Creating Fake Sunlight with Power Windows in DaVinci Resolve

This is something, right? This is something. All right, here's the thing. In last week's video, I had a problem.
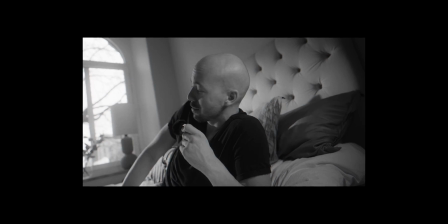14s
To be honest, I wish I had another 60D with me, because then I would also light up the background here,
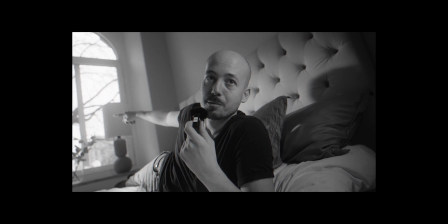21s
maybe hit this light with some sunlight and this wall as well,
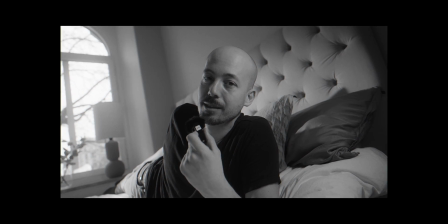25s
just to make it look even more realistic that the sun is actually shining into the window. However, if you saw the final result in that video, there was actually sunlight in the window,
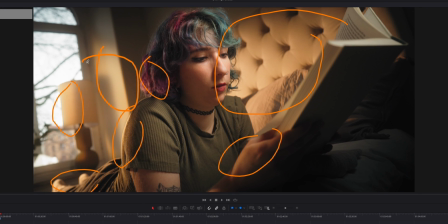40s
despite it being an overcast gray day in Gothenburg, and I was one light short. So I was thinking that today I would show you how I achieved this by using power windows in DaVinci Resolve. Here we go. Come on. Here we go. Okay, so this is a lot easier than it might seem. So I think this should be a pretty short and concise video. Just to start out, I'll show you how this finished clip looks under the color tab in DaVinci Resolve.
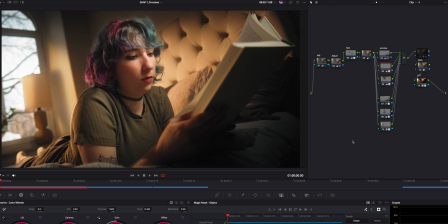73s
So this is my tiny little node tree that you can see here. I hope you're not sick of this video clip already. I promise I do have more clips. This isn't the only thing I've done. I promise. Now, first off, before I jump in and show you exactly how I did this, let me just tell you why I think it works really well for this particular shot.
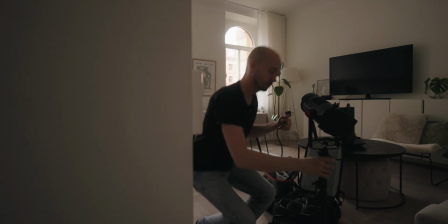102s
The thing is, I already lit this scene with 160D, with that sort of sunlight feel that I wanted for this shot. So there is already real light in this scene.
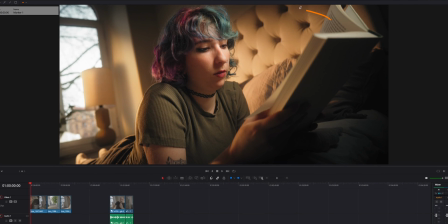114s
The light that we see hitting the background here, that is from my 60D.
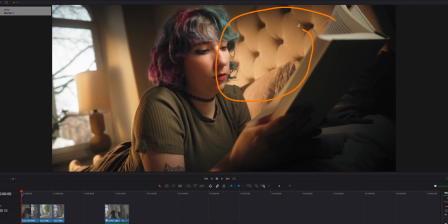120s
That I had on location.
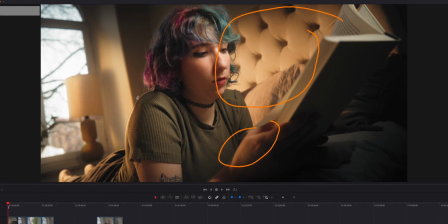122s
Same thing here on her hand, on her shoulder, on her legs, on the side of her head and face. That is all real light on location. Not sunlight, but mimicking the sunlight that I wanted. This was good for a couple of reasons. First, when I wanted to fake this stuff,
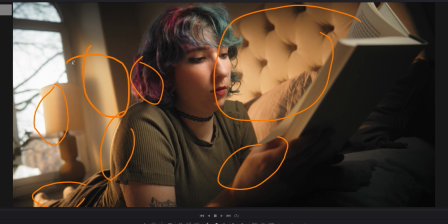145s
I have a really clear reference over here and other places of what the sunlight should look like when hitting the wall. So it was really easy for me to mimic the right color tone for the light and the strength, the brightness of the light as well.
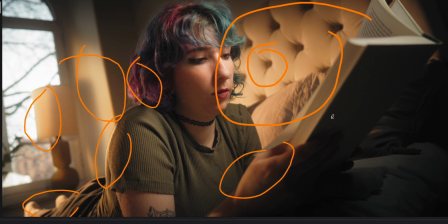162s
Since we have that light on location, this part makes sense.
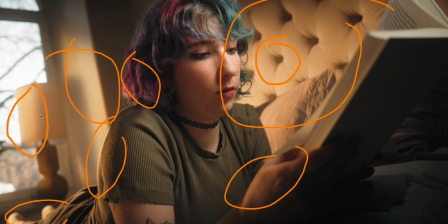168s
It looks like the light should hit here because we also see the light hitting her on the shoulder, on her legs, and on the background. That is why we get away with this shot. Keep that in mind if you want to try this out yourself. Nothing beats the real deal on location.
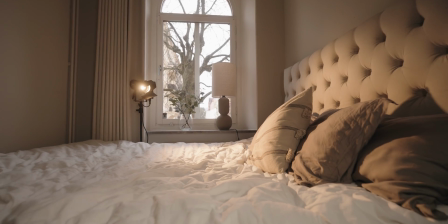183s
This is a plan B, like a helping hand to elevate your footage. But having said that, let's have a look at how I added some fake sun into this video clip.
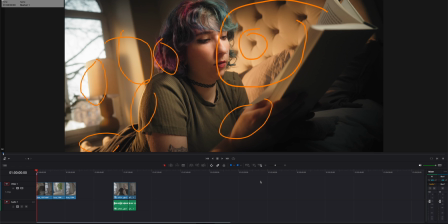193s
So back to the color tab.
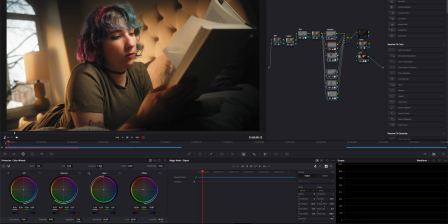196s
This little stack of nodes right here is all of the different power windows that I have in this scene.
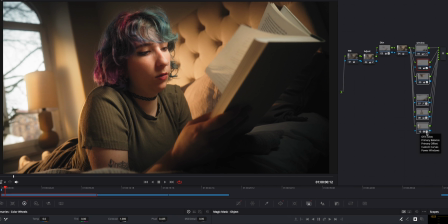206s
So if you just turn them off one by one, we have some extra color right there. You can see that turning on and off. I have some extra light on our model's face. A bit of vignetting.
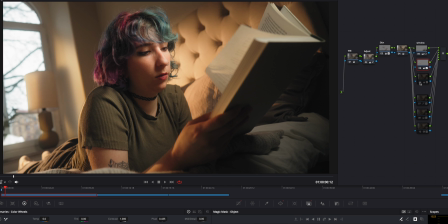223s
Some extra shadow that you can see is behind our model up here in the corner, a little bit down here. Just to make those parts a little bit darker, make our model pop a little bit more. We have our sunlight that is now gone.
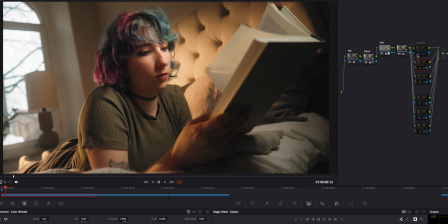238s
Just turned off the sun. Then there's a window turning down the light over here on the bed because I thought it was a little bit too bright. I just think it popped a little bit too much. That's now where we're supposed to be looking in the scene.